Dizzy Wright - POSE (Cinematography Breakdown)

What's up guys, Jacob Owens here for the Buff Nerds. Recently, I just directed a music video for Dizzy Wright. So the DP, Tom Taher, is gonna walk you through how we lit the video, how we shot it, and yeah, I hope this video is very informative and it helps a lot of you guys know what goes into and how you light and shoot a professional industry music video.
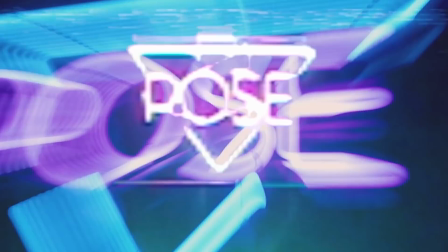[0:22]
Enjoy guys. Hey, what's going on guys? This is Thomas Taher, the DP of the Dizzy Wright and Jazz Laser music video.
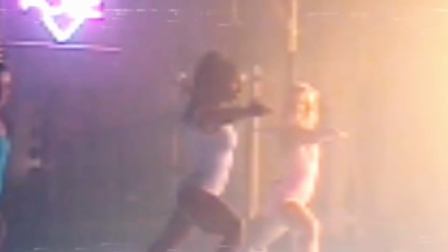[0:30]
I'm going to jump right in. Basically, I have a handful of stills from this video. These are behind the scene photos.
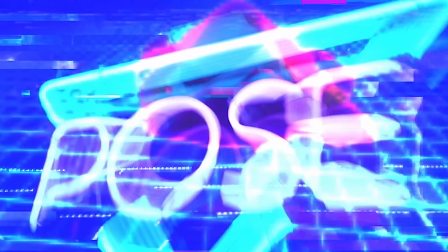[0:35]
I'm also going to intercut some footage from the actual video. But by looking at some of these behind the scene photos, you can kind of see some of the lights, some of the gear, and I can break down some of the setups.
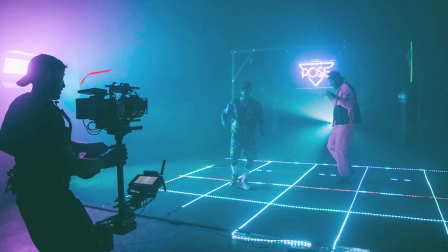[0:43]
All right, let's jump in. So for this frame, we are shooting on a Red Dragon. We had an 18 to 100 zoom lens. It was a vintage K35, and yeah, we found that shooting on a zoom for music videos is pretty efficient.
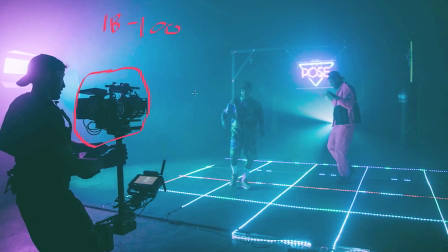[1:02]
You know, I think as many as you may know, music videos are very ambitious. You're working with a lot of different people's schedules, and you know, you have so many different setups. So by shooting on a zoom, it was pretty nice just being able to snap in a few degrees. If an 18 was too wide, we can go into like a 20 mil or 21.
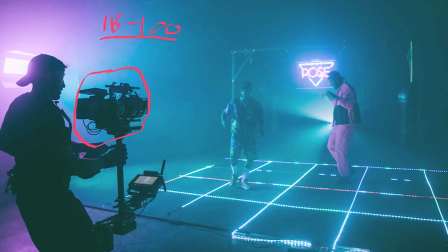[1:18]
You know, you can really finesse the shot size. So we found this lens was perfect for yeah, really just getting through the day. And it also offered a lot of really cool flares, so I'll kind of show you that later on. But yeah, this was our setup.
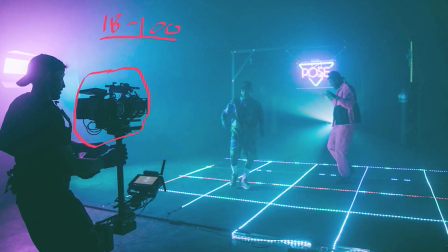[1:31]
We were on Steadicam. And yeah, just to get going, we have a neon sign that we had made for the video. And when you look at the neon sign, there's sort of two colors. There's a pink and cyan. So on the right over here, I had two different sky panels.
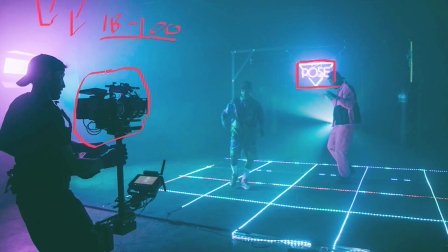[1:49]
One actually set to pink and one set to cyan. There's a function on the sky panel which allows you to dial in the hue of the light, and hue just means, you know, if you've ever colored in Lightroom or Photoshop, hue allows you to change the actual color of the light.
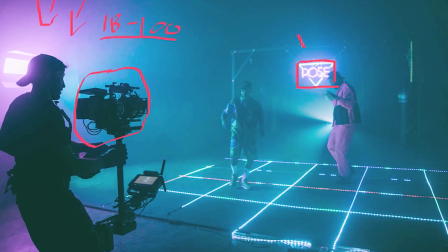[2:05]
So we were able to really dial that in to kind of match this neon sign right here. Behind the neon sign, you can kind of see these beams coming out. What we had was a kind of a movie projector that you'd pick up at like an electronics store, and just behind it we had a MacBook Pro playing a QuickTime on loop.
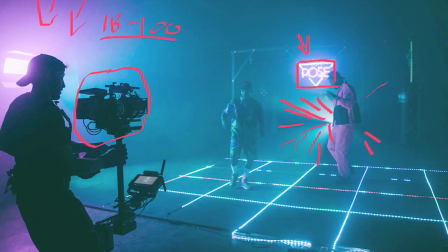[2:25]
And when you have haze, it kind of actually backlights the haze, and it offered like a really cool pattern that ended up kind of backlighting these guys. And then yeah, with the sky panel, we were able to kind of, you know, mimic that coming from this side too. And a lot of people were asking what these lights were. These ones actually, you don't really rent the lights themselves.
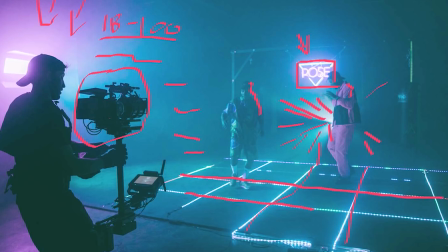[2:44]
We hired someone who actually came out with all these lights, and these are LED strips meant for film, you know, because some LED strips that you pick up on Amazon aren't the best in terms of like color fidelity, but these were intended for film. They don't flicker.
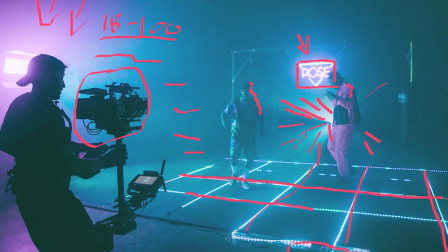[2:58]
You can kind of see all the ballast and stuff right here, which we framed out, but this allowed us to change them from 5,000 Kelvin, which you can kind of see right here, but also a lot of really cool color chase effects that you can see right here. So this actually offered a really nice kind of uplight for these guys.
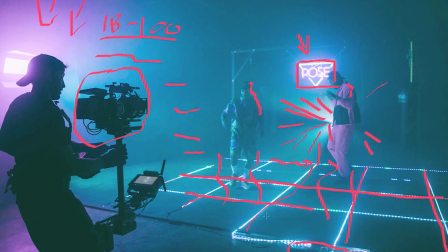[3:14]
And yeah, we were going for sort of like a vintagey, you know, 80s dance floor, and this really helped us create that effect.
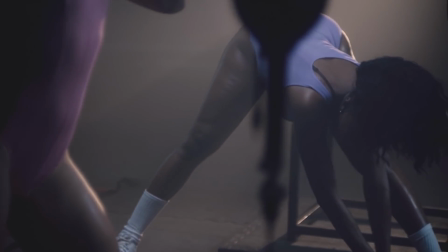[3:22] Ooh, it wasn't with it, now they rocking with a kid. You got that workout body, you in shape. I am not easily impressed.
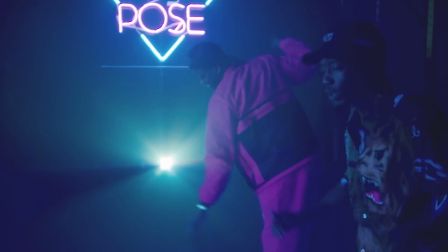[3:28] Dress hugging on to that ass like, why you even get dressed? Okay, let me play with it, play with it.
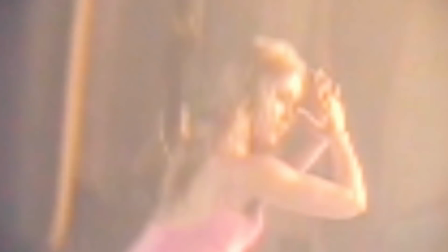[3:33] Yoga being for me and my pot. She like to twerk when she do her squats.
So this is the next frame I want to break down.
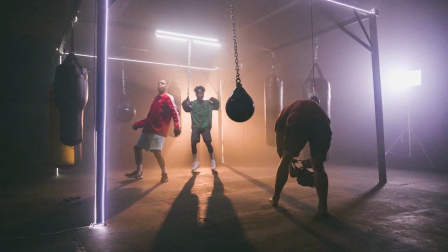[3:39]
This is a nice wide shot. You can kind of see the set we were shooting in. We had both Jazz and Dizzy, and we set them up sort of in the center. You know, I don't know what you'd call this in a boxing gym, but you can kind of see there's punching bags and different things in the foreground, and we really like the actual structure of it.
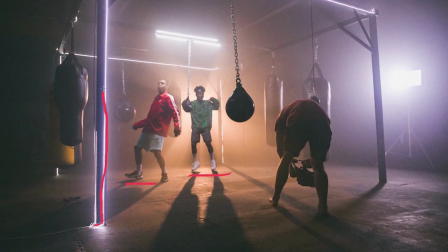[3:57]
So you know, you can see these LED lights are around the perimeter, and these ones were actually set to white.
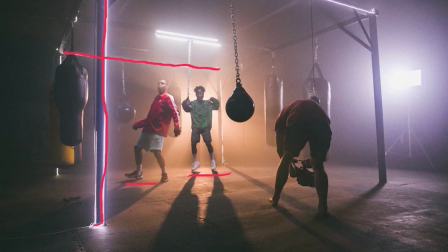[4:03]
I know on the previous setup you can kind of see that we had different colors and stuff, but this one we just had set to more of a white light. You can kind of see when you're balanced to like 56 Kelvin, or I think we were around 5,000 Kelvin, but you know, these daylight units really appear quite white, and that was sort of the look we were going for.
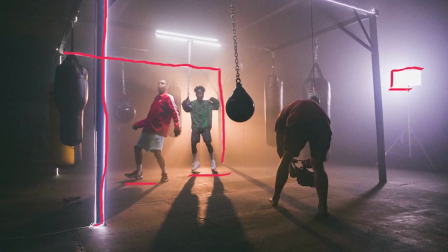[4:22]
This right here is a sky panel. We weren't actually using this to key. We actually had this on like a DMX flash mode. So for, you know, I think the photographer caught this right when it was coming on. So this was sort of creating like a, you know, when you use your flash on your DSLR, it creates like a really kind of a paparazzi flash.
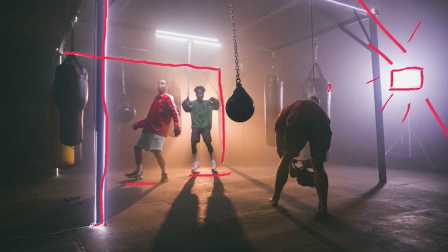[4:41]
So this was sort of going throughout the take, which was really nice because it ended up backlighting and sort of giving like a nice little edge to these guys. Up here, we have 4-foot Quasars. These were nice.
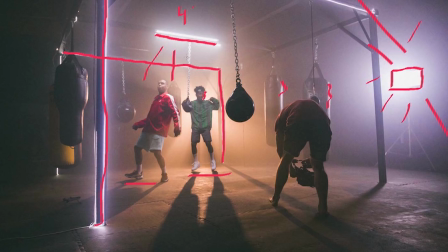[4:53]
We had these on dimmers so we can kind of dial them in, and we were just kind of trying to use that to create kind of a nice top light. So these were set to 56K, which, like I said before, kind of helped match the LED lights that we had going on.
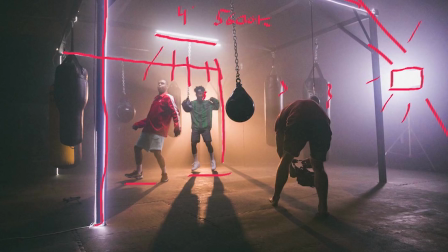[5:08]
So everything was a very nice kind of like white, cool look. And to kind of go for like a warm, cool teal and orange color palette, in camera we actually had a Source 4 Lico with quarter straw, and that kind of helped give a nice, illumination to all the haze that we had and give these guys a nice backlight.
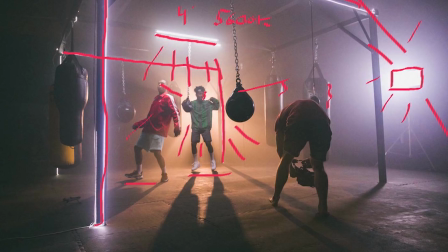[5:24]
So this just behind Dizzy right here is a Source 4, which is 3200 Kelvin. And yeah, I'll show you the clip of this setup right now.
Hit him with the pose, drop back version.
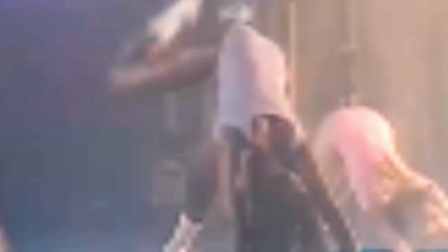[5:37] I like that. Yoga beam. I might make your knees touch your chin. Hit him with the pose, let it begin.
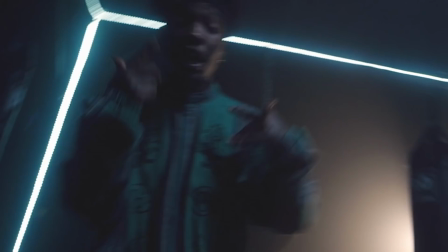[5:42] Keep working. Drop back version. I like that. Yoga beam. Might make your knees touch your chin.
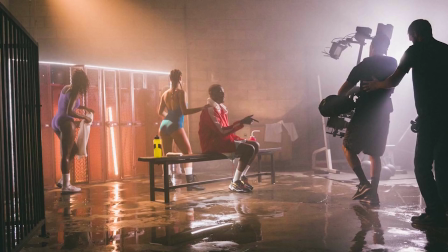[5:48]
Hey, what's going on, guys? I'm going to break down this next frame here. First thing you'll notice is a wet down. Wet down means when you put water on the floor of your scene. We did this with a mop bucket, but it can easily be done with a water truck or whatever you have access to.
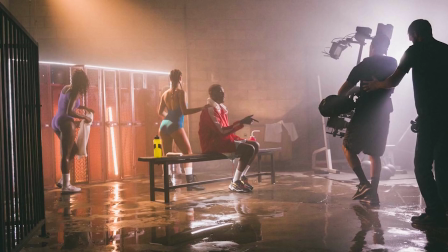[6:02]
And for those of you who have not done a wet down, really what the simplest thing it does is it actually creates reflections. As you can kind of see right here, the light right here is being reflected. You can see this light is being reflected from underneath the bench.
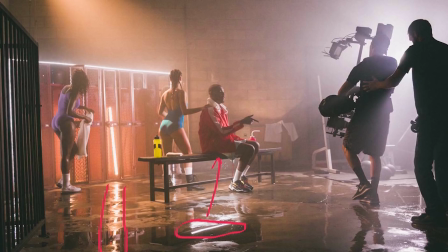[6:15]
And yeah, honestly, I just use it as a trick to sort of make the set and scene feel a bit more dynamic, because you can see the reflections of your talent. You can see the reflections of the lights, and yeah, I think it looked pretty good. The lights in frame, once again, we are using those LED strips.
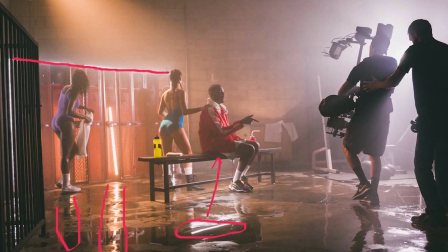[6:30]
These aren't something that we purchased. We had someone come out. We'll link him in the bio below. His name's Wayland Productions. He came out, he killed it. He set us up for this scene with 56 Kelvin, which is the color balance, more of a white light, if you will, depending on what your camera is set to. But yeah, in this frame, these are a bit more cooler. These are 56K. I'll write that out.
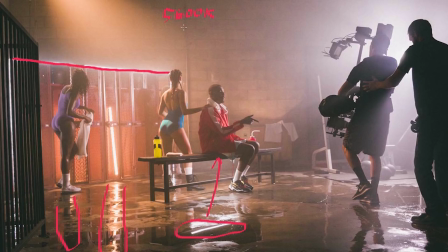[6:55]
56K. Then we had a Source 4 Lico stuck all the way up, and then it's sort of backlighting all of this haze. So a Source 4 is about a 750. That's about the wattage it pulls. But yeah, we use that to sort of backlight this haze, and
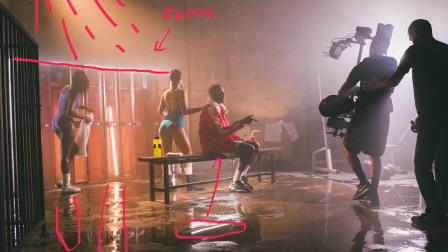[7:14]
it was a nice color contrast, because these are more of a white light and the backlight was a bit warmer. So I'm sure you've heard of like teal and orange or warmer cool. We were just trying to create some color contrast.
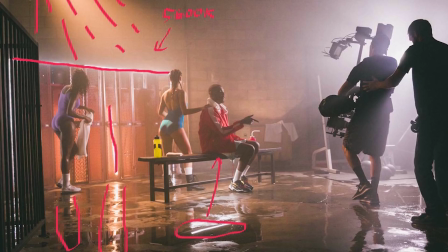[7:25]
These are 4-foot Quasars, also set to 3200. So the lockers, we kind of put them in a couple of them just to kind of create like a nice warmer glow. And then here you'll see a sky panel. The sky panel is also set to 56K. And this is just sort of giving like a nice sidey key to our subject right here.
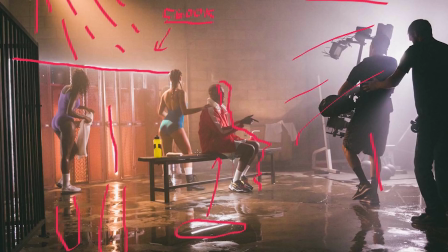[7:45]
And it kind of gives a little bit more of like a kind of a spicier edge. And yeah.
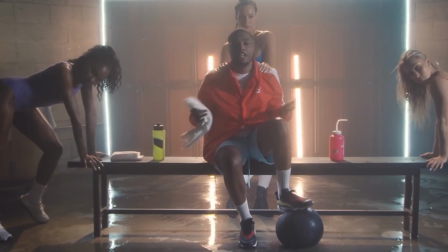[7:50] Drop that so high, get contact. Yeah, you my type, like it when you do it like that.
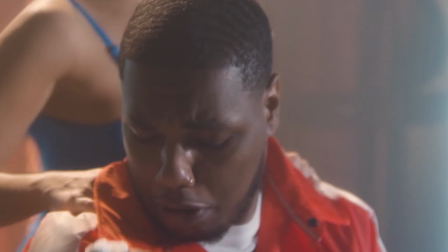[7:56] Yeah, exercise, you gon' get a workout. Yeah, bend them thighs, you gon' have to twerk now.
All right, so that was the breakdown. Appreciate Tom for doing the breakdown. If you guys like the video or it helped, give it a thumbs up, subscribe.